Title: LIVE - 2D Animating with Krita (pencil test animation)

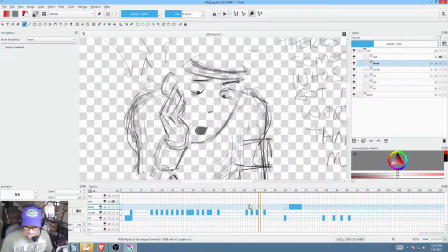78:54 But so yeah, like I said, this crossed my mind and I didn't really indulge it. Boom. But I think probably that's a good idea. It certainly makes it very, very clear what the heck's actually going on.
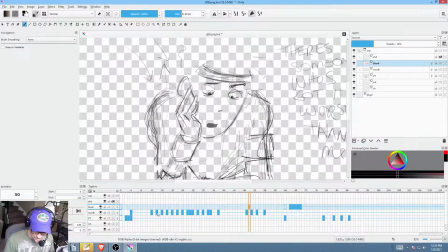79:08 He's a little embarrassed that he's feeling those sorts of feelings that 15, 16-year-old boys feel. And so let's just kind of review now. I haven't lost too much, truthfully. I've already almost caught up.
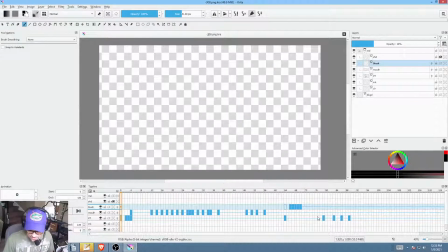79:22 I just need to deal with that shift in weight. And I've actually I've kind of given myself a bit of a gift here because now I can throw in the jump cut. I'm going to put these earlier. Yeah, so this is no big deal. Boom. Right here,
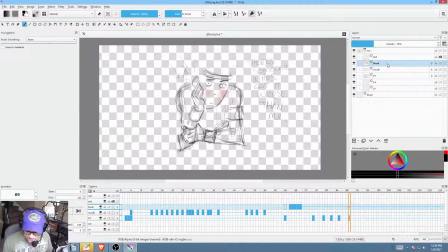79:45 I am going to I'm going to take the blush, because how long did the blush take to do? 3 seconds. So let's just put the blush, bake it down into here. So it's baked into here.
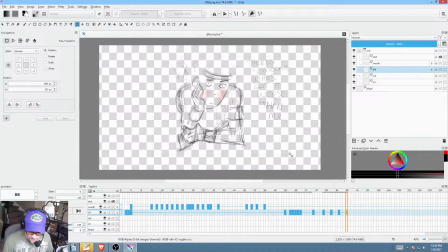80:04 And then what I'm going to do is I'm going to do the jump cut. And that really drives home the attitude. You know, this boy is thinking. Right? And now we're going to go
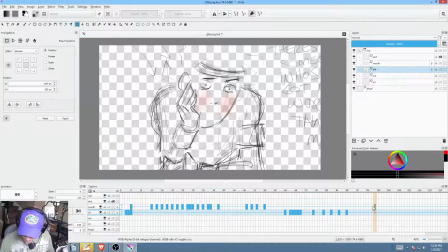80:20 that girl right there.
Okay, so into the mouth layer. Better save my work. Save early, save often, right, folks? G key.
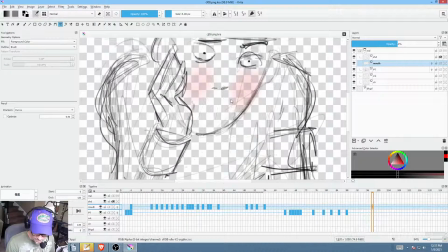80:31 Whoa, wrong brush. Z, pencil. Still on the freehand path tool, but you can switch brushes. The freehand path tool. I'm gonna go back 1 frame actually. Boom, boom.
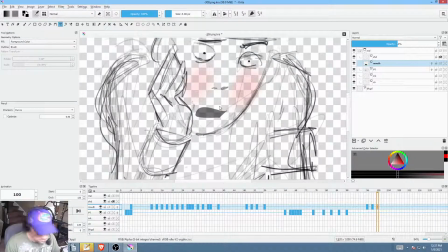80:51 That girl.
And I wanted to give that 3 frames.
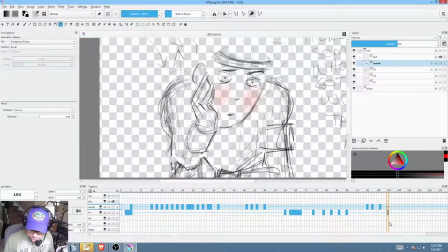81:02 And then, again, as a sequence, what I said was, let's go to Mel,
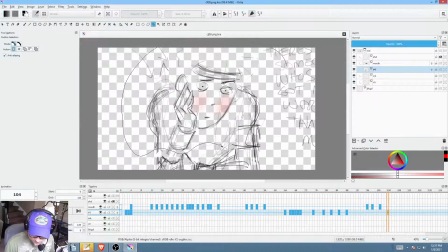81:11 grab everything, and what did we do? We said a little turn, a little over, next frame, little turn, little over, next frame, little turn, little over,
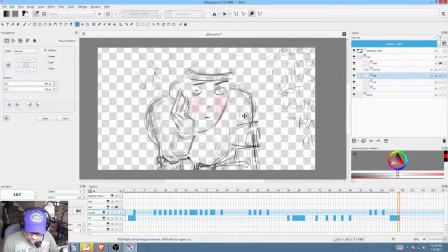81:31 and I'll give it 4. So we're giving him half a second. And folks, I think other than ink and paint, I think we can probably render this shot out, and it's going to be pretty close to done.
There's always somebody who's got it worse than I do. Worse than me.
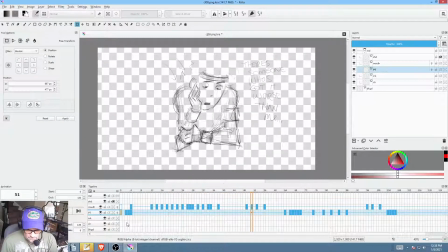81:50 Like that girl. That girl.
Okay, this is a little rapid, a little soon. And I think as far as the acting goes, remember the
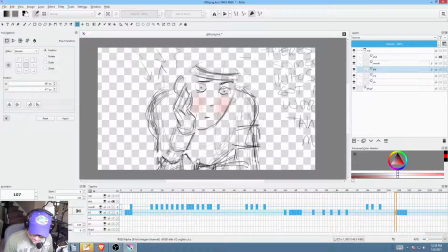82:12 forearm, this little area right here, which is just languishing on screen, that's not going to be there. You know, when I do the ink and paint, that's not going to be there. You can always make a little adjustment of his upper arm as well to keep it aligned.
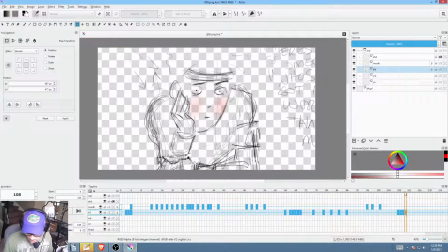82:27 That's why I said something. This is where something like the plastic tool in OpenToonz can definitely be helpful. And then the other thing is I reserve the right to make some slight tweaks on his
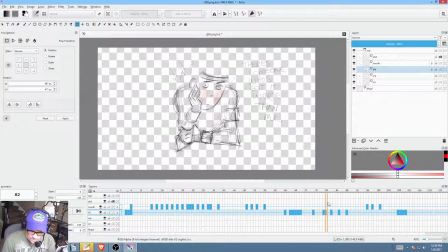82:46 eyebrows to drive home the attitude.